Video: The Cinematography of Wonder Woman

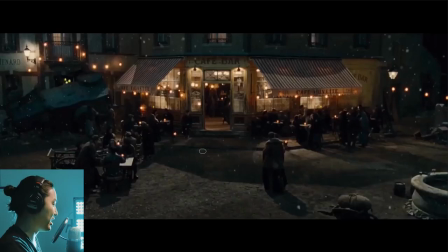(61:46)
So here's what I'm calling the after party, after they save the town and whatnot, even though this town kind of gets all killed later, sadly. I wanted to just kind of look at the lighting in this wide shot. So we see this awning, right?
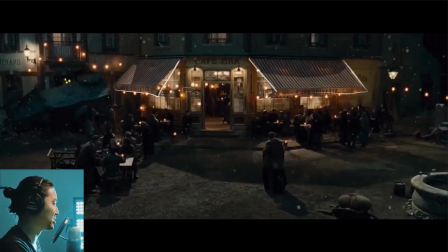(62:00)
Okay. So we see this awning, and it has a bunch of practicals in it. So it's kind of like this little French bistro look, right? Lots of orange practicals, little street light and whatnot. A little bit of blue in there, which at night there wouldn't be very much blue.
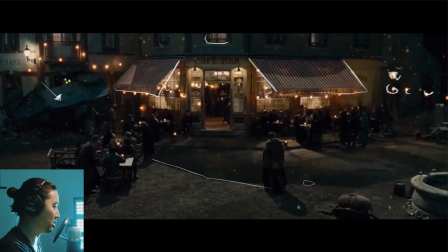(62:16)
And we see this big shadow here, right? So this is presumably the shadow from these awnings, right? So that means that there's a big light source from up here that's like kind of like this and this as well. And I don't know what that would be, but it's there and it's backlighting this whole scene. Maybe it could just be like a bigger street light or a clock or something like that.
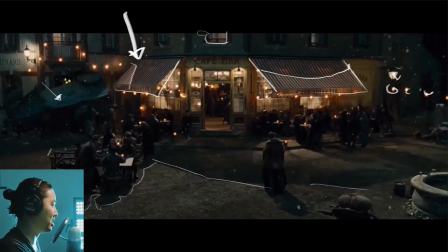(62:35)
But looking at the approach to lighting the scene, these windows are lit up a little bit here as practicals, all practicals, and then just one big backlight that isn't warm. I mean, that isn't cold, it's actually warm, and we'll see that a little bit as we move through the scene.
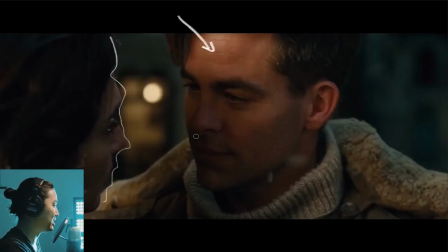(62:49)
So here's that big backlight basically hitting him, and she's actually shadowing him in this scene, which isn't the best looking in the world. I wonder if they're just doing like Steadicam coverage and they just let this fly that he's this dark, or maybe it's kind of romantic.
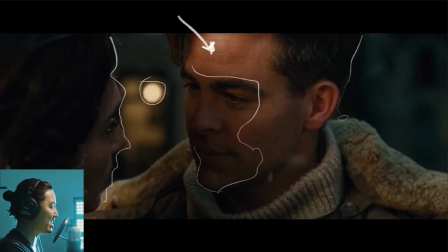(63:04)
I don't really know, but we have the practical in the background, slight tiny bit of blue edge light here,
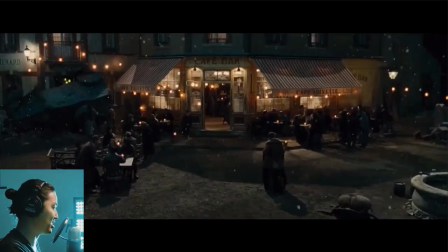(63:10)
very soft, and then whatever this is, this big backlight is basically hitting him there.
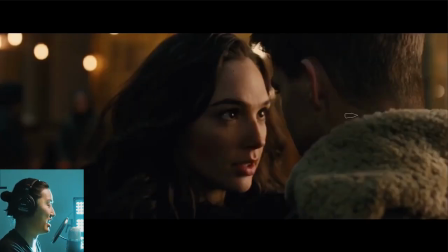(63:16)
That's the motivation. Now she is getting the beauty sidelight. This is how we beauty sidelight. And the way that she's oriented, we don't have that big edge light anymore from above that we're looking at.
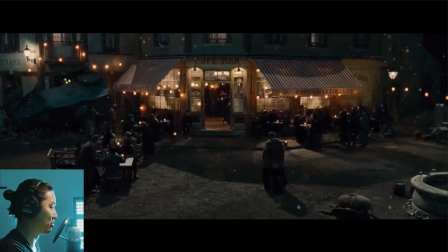(63:30)
She's being essentially soft lit by this, right? So we consider that this would be like one big light source.
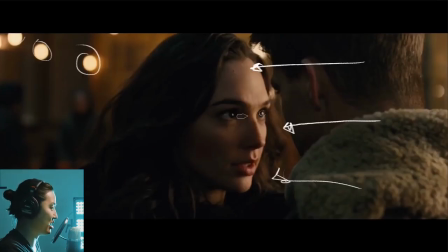(63:36)
That is kind of the motivation here, and we can see the gigantic eye light here, which looks, you know, obviously looks lovely.
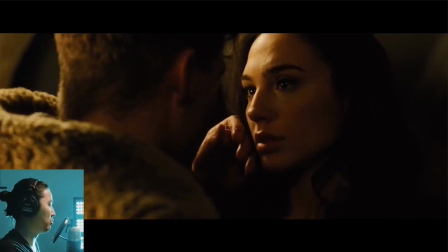(63:46)
This is where they go back into the actual apartment or whatnot, and we see a similar style of lighting, though the source seems a little bit skinnier in her eye as well, and they just let the whole thing go to darkness there with an orange,
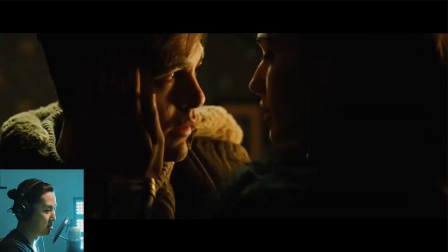(64:00)
definitely an orange key for him as well, or side key. And here he gets the proper edge light as well. So they're both being far backlit. And this is a very romantic look. So there's a very large light source very close to his face in this scene or this angle.
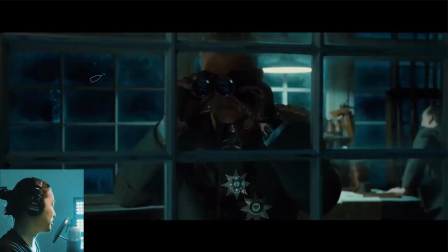(64:18)
And same thing for her. Moving on to the end of the film here. This is the end finale. We have our very cool practical in the background that is, I'm going to go ahead and say, tinted a little bit blue. And for this scene, we are back in the full blue, like we are in London and like we were in the cave.
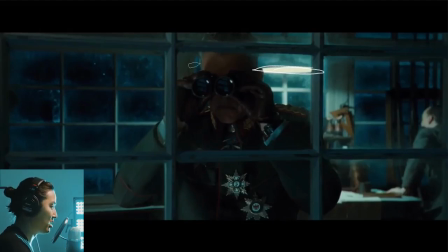(64:35)
So this is the full blue color correct happening here. And this is what we think is our main bad guy, but we find out of course, is not.
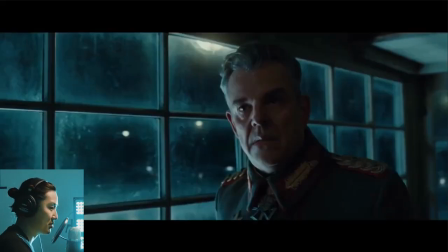(64:43)
He's looking through the windows. Pretty cool here. This is kind of like a searchlight from below, so they're able to key him like this with a blue light.
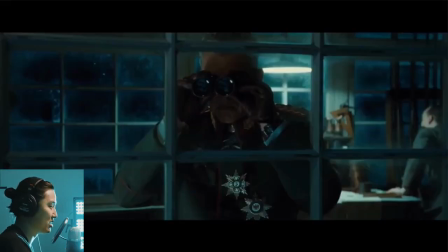(64:53)
Seems like there's kind of like a warm tungsten light overhead, which makes sense. That's like kind of one of these guys lighting him from above.
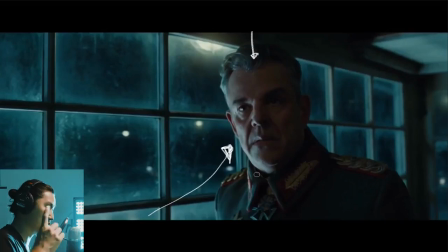(65:00)
But essentially this whole scene is being lit by the practicals and then lights from below looking up.
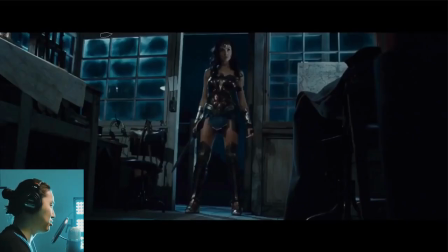(65:06)
So there's a lot of cool opportunities that happen by lighting like that. So she's being lit from a source that's up here for that. I guess that's the sun, or maybe not the sun, not the moon, or maybe one of the work lights. Pretty cool.
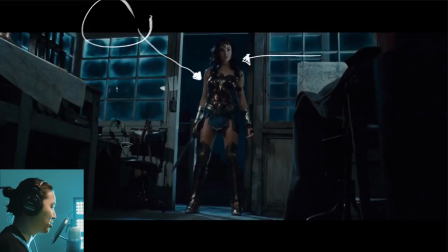(65:21)
Side light from here, and pretty much the full blue color correct going on again. It's a pretty badass shot here.
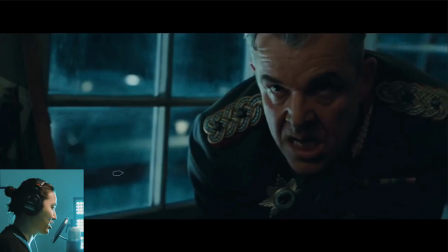(65:27)
Hero shot for her. This is from the trailer. He's being uplit villain style. He's like, "What are you?" That whole situation.
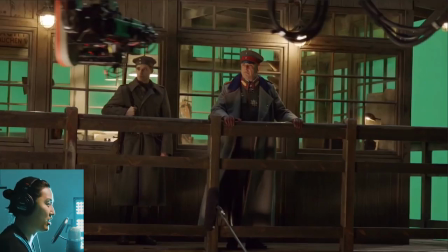(65:35)
And what I'm guessing, based on this BTS, is the whole thing is basically shot against this green screen. So, in the movie, this whole thing takes place like 20 feet in the air, but likely they just shot at floor level here. And we see some sort of remote head with the film camera there.
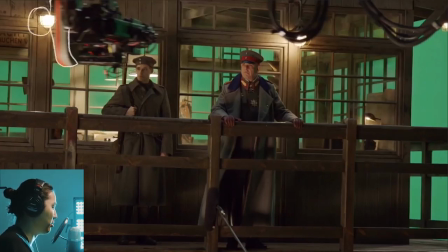(65:54)
The practicals are warm out there.
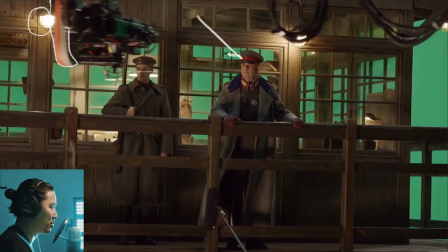(65:55)
And we're seeing a lot of warmth in the keying here. So I'm interested in how the blue light came in, but I thought it was just cool to see the set. The glass looks like it's practical. The inside of the set is being lit as well, and everything in the background.
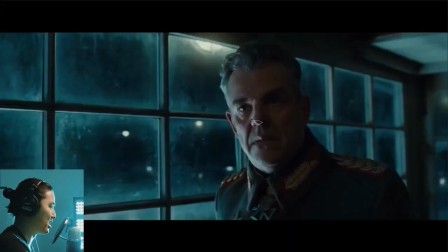(66:10)
So like all this stuff, I guess it's just darkness anyway. Those practicals were added in post, and I guess it's just blue anyway.
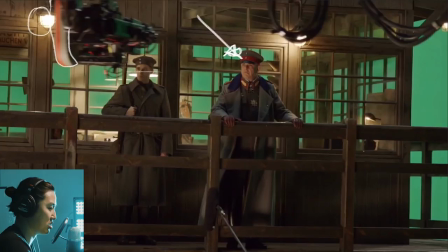(66:19)
But all that stuff was added in post, and I think some of the smudges and stuff on the windows as well. So it's always cool to see the BTS, or at least I enjoy that as well.
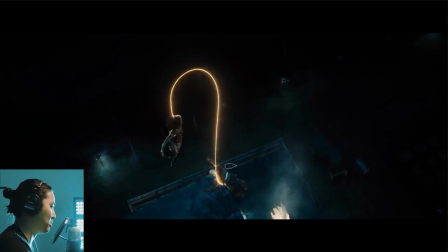(66:26)
This looks like it could possibly be all CG, but that's cool. The all blue color correct being offset by the warm practicals there, and the glowing rope is just one of the coolest looks I think there's been in a while. Just full blue, and then a lasso that's glowing gold.
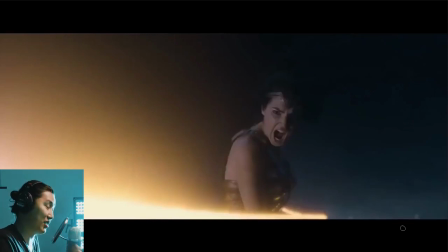(66:44)
Pretty awesome. And for this exact reason, I mean, this just looks so badass. She's against this blue sky background. I feel like she should be warmer if she's being lit by this, but maybe she's being lit by something else. I don't know. But anyway, full blue with the lasso. I like it.
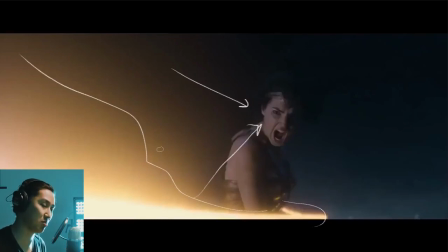(66:58)
I almost like it as much as Star Wars with red and blue lightsabers, but it's hard to like something more than liking Star Wars lightsabers.
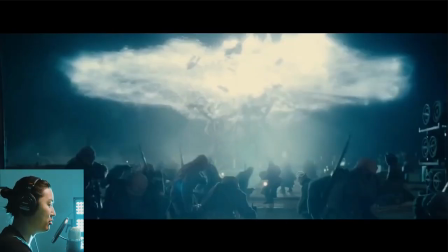(67:05)
And here we are at the ending of the movie. So definitely spoiler alert here. Actually, I didn't really see who the villain was, and you don't really see it too much in what's left anyway, but this is the end of the movie. So if you haven't seen it, go see it. Or if you don't care about spoilers, then come along. We're going to spoil it up.
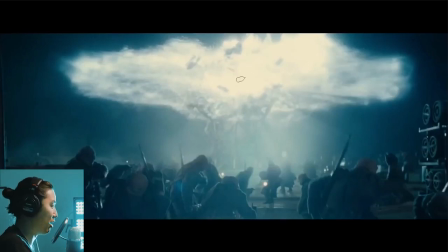(67:20)
The real bad guy blows up the tower with her in it, and that's what this explosion is. And we're still in full blue color correct mode going on here with a little bit of the warm practicals or white practicals in the background.
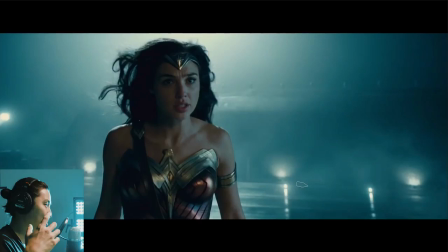(67:34)
And this is where she starts to really, and the DP talked about this in one of the interviews I read. This is the scene, the finale of the movie, where we have the full hero genesis, where kind of like her full powers come to life. And we have a kind of shift in the color correct and the lighting and the whole theme of it, which we'll see in a second.
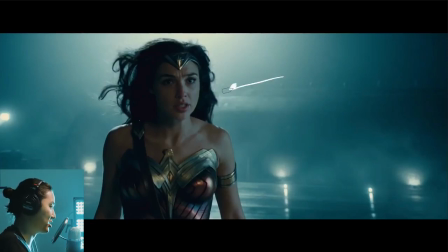(67:53)
But as of now, it's set up as a full blue color correct, like we've seen before, some hard backlight, a lot of practicals and reflections, all good cinematic lighting tricks and whatnot.
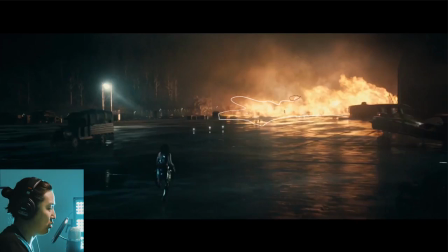(68:06)
Moving on to this part, we see the fire. And this is what we start to show as kind of the birth of her powers here. So motivated, a lot of this cool light is actually motivated in this case by these what would be metal halide HMI blue,
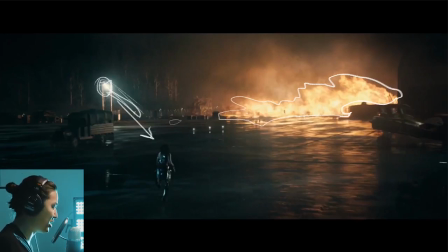(68:22)
basically searchlights and practicals going on. So that's what's motivating a lot of the blue. I don't think it's I don't believe this is a moonlight look. This is more of a industrial metal halide versus fire look.
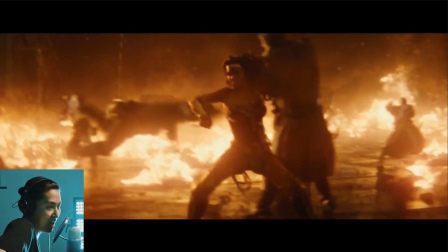(68:33)
And as the scene progresses, she gets kind of angry. I think Steve dies, and I think that sets her off. Is that what's going on here? I think that's what's happening. She kills a lot of people, so there's this fire look.
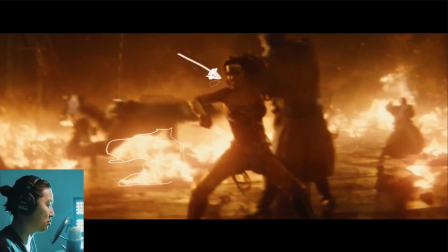(68:44)
So she's very rageful, and this is basically her now having her powers born out of this fire, which I think is almost like kind of like a biblical reference there.
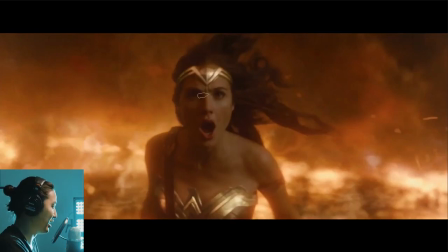(68:55)
And I forget when this sequence is, but she's still super angry, and going around killing everybody, and there's fire everywhere. And this is the first time in the film we've ever just seen like full fire. And I think it should be a big visual contrast for when you're watching the film, is because you've been watching all these very blue
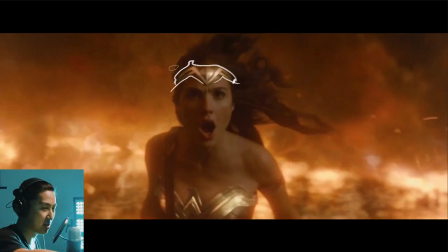(69:15)
color corrects happening the whole time. We see these little hints of the gold saturated, the whip, the lasso, and that sort of thing, and everything else has been kind of muted. And this is the first time we see this full-on super orange color happening here.
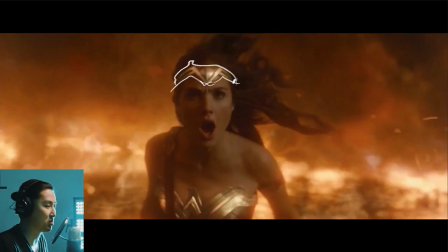(69:28)
So it should stick out for multiple reasons as the climax of the film. And I have to imagine that's what the DP was talking about when he was talking about the evolution of the look regarding this scene.
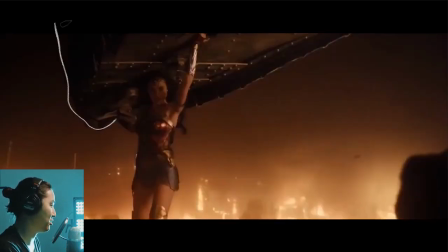(69:36)
This is where she's about to kill the the lady that makes the poison. Just got an email now, even though it's really late. We have the fire in the background looking very Hades, very hellish looking, you know, like you'd imagine.
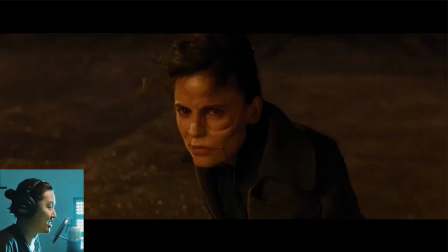(69:52)
And she actually decides not to kill her. So that's nice. But very saturated orange. It's one of the first times we see this.